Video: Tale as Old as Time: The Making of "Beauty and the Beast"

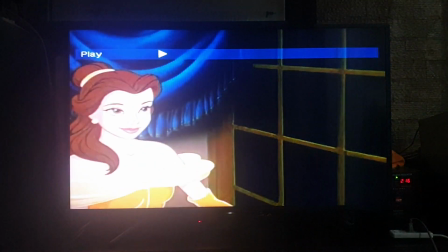2s
In 1991, a magnificent new motion picture premiered and enchanted the world.
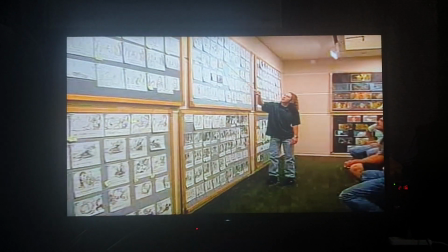9s
This spectacular model of storytelling combined the art of animation and a magical
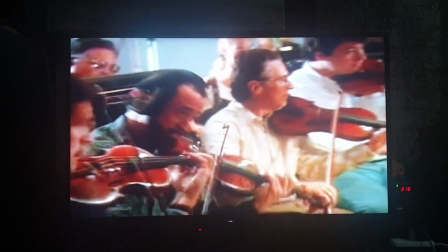14s
music score into an unprecedented achievement that won the hearts and minds of audiences,
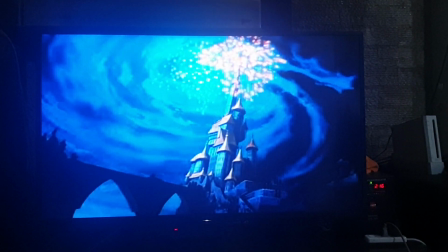20s
along with dozens of awards, including the coveted Oscar. But behind this story is another fascinating story.
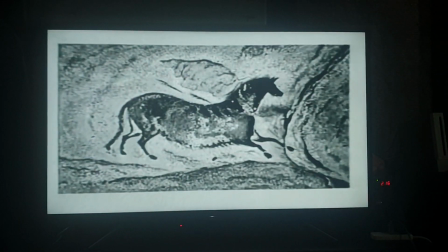28s
It originates where storytelling began. and involves an engaging cast of characters, both ancient and contemporary, fictional, and utterly human.
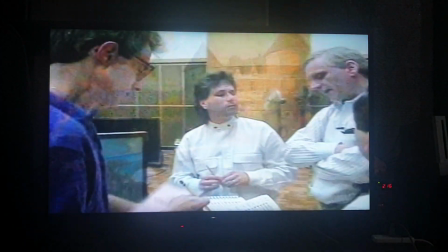39s
It combines beautiful artwork, majestic words and music,
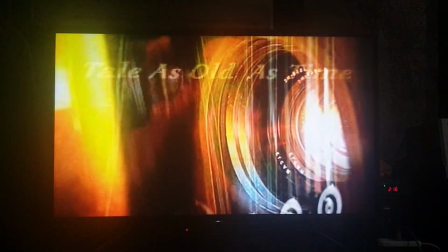43s
and groundbreaking technology to tell a story as old as storytelling, and yet still a vital part of today.
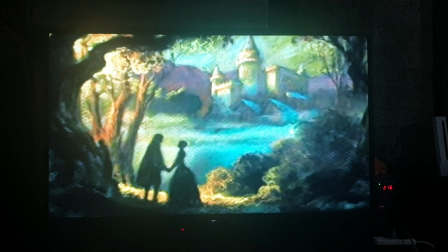55s
The story of Beauty and the Beast is an ancient one. It truly is a tale as old as time, with roots and legends from Greece,
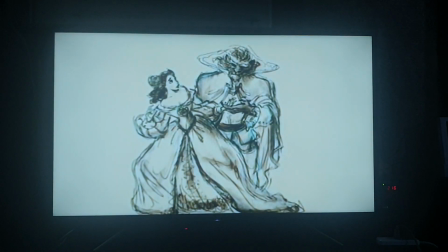65s
India, Africa, France, and Italy.
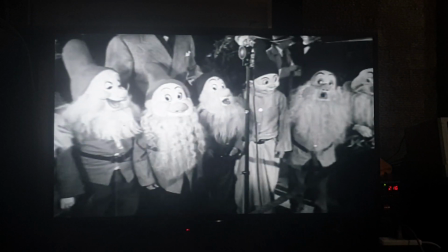70s
After the success of Snow White and the Seven Dwarfs in 1937, Walt Disney was looking for stories to develop into feature-length films.
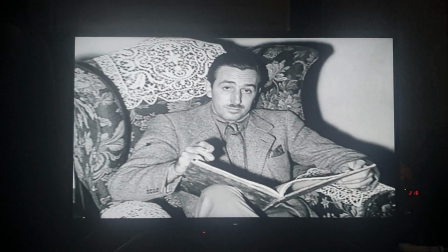78s
One of these stories was Beauty and the Beast. But Beauty and the Beast proved a challenge to Disney's story team.
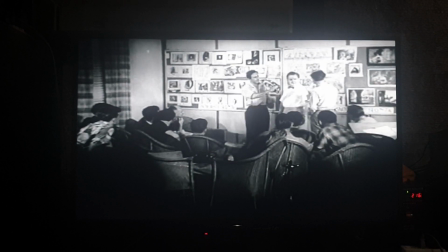85s
So, although some work was attempted on the famous story in the 1930s and again in the 1950s,
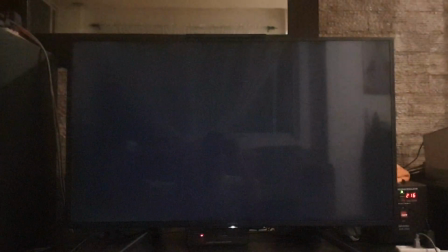93s
Walt returned Beauty and the Beast to the shelf where it waited for rediscovery. In the late 1980s, Walt's nephew, Roy E. Disney,
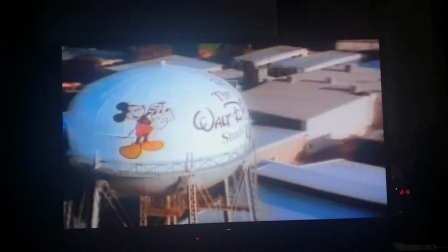102s
now executive vice president of the Walt Disney Company, had focused his attention on reinventing Disney animation for a new generation.
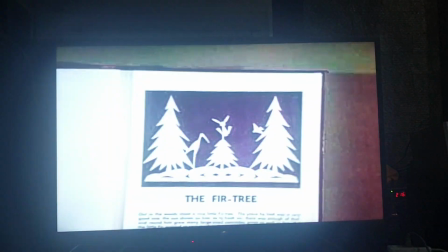111s
The Little Mermaid had proved that Disney animation could be both true to its legacy of quality and communicate to contemporary audiences.
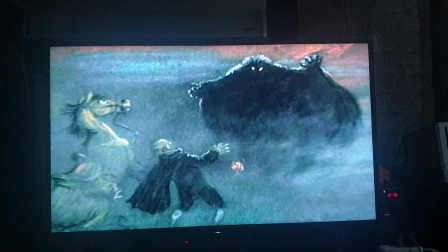119s
What would the next step be? One of the ideas that kept coming back was Beauty and the Beast.
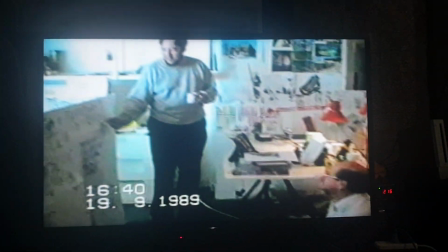127s
Adapting Beauty and the Beast as an animated feature was a huge challenge for the Disney team.
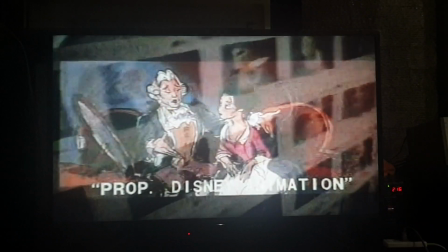132s
Many months were spent by a Disney artistic team based in London, But after an initial story reel was completed, all their work was abandoned.
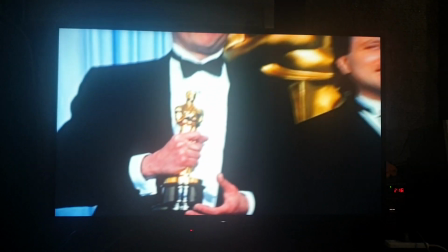141s
The story did not work. The Oscar-winning songwriting team of Howard Ashman and Alan Menken and
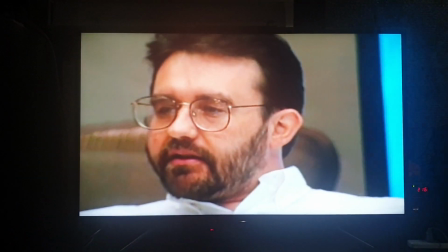149s
producer Don Hahn remained on the Beauty of the Beast project to try again.
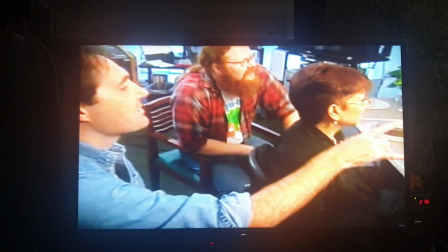154s
Don Hahn brought directors Kurt Wise and Gary Trousdale,
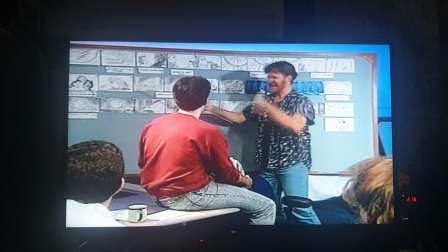158s
strong storymen who have never directed an animated feature before, to set a story team to work.
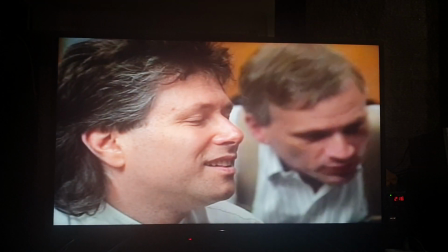165s
Ashman and Mencken began working hand-in-hand with the story team to create a sophisticated Broadway-style song score,
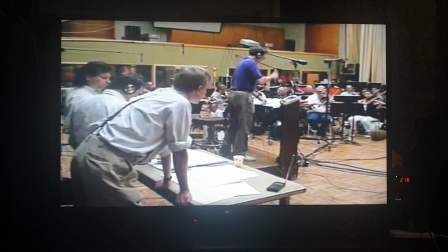172s
creating music that propelled the plot and enhanced character development, too.
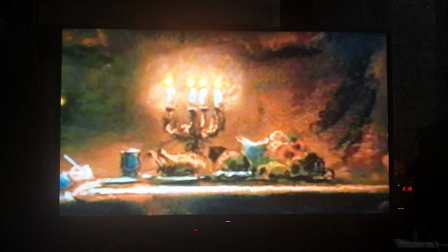178s
The original Beauty and the Beast story didn't offer the filmmakers much in the way of character development.
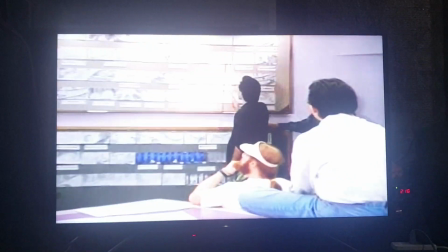183s
There were only two major characters in the fairy tale. First, the story team searched for ways to enhance those characters.
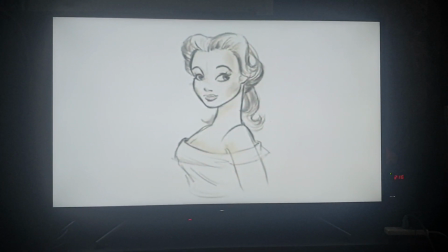193s
Although Belle is beautiful, the filmmakers felt she should be unaware of it. They made her a little eccentric.
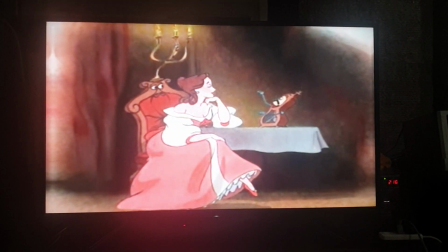199s
She reads, she's interested in stories, she's interested in adventure, and then she ends up in her very own fairy tale.
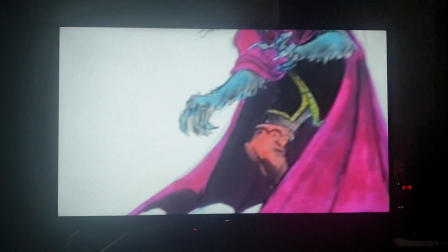208s
The Beast needed to be defined next. Is he hero or villain?
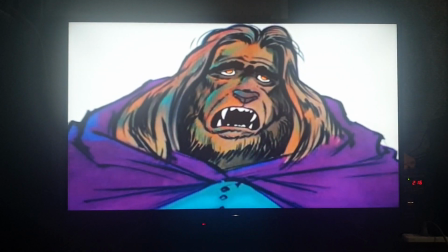214s
Victor or victim? The Beast is actually all of these.
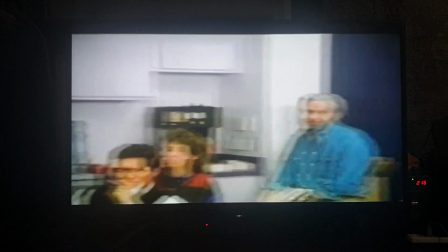220s
Creating new characters to expand and further the story was the next major step for the team.
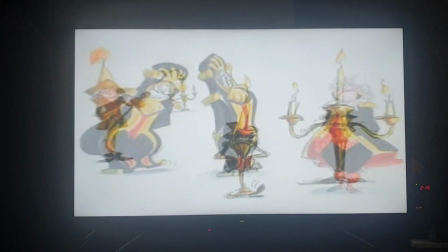225s
The tormented beast is surrounded by a loyal group of household servants, also the victims of enchantment.
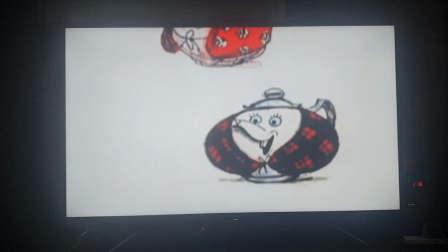233s
They add warmth and comedy to a gloomy story. They also help guide the audience and give commentary to the story.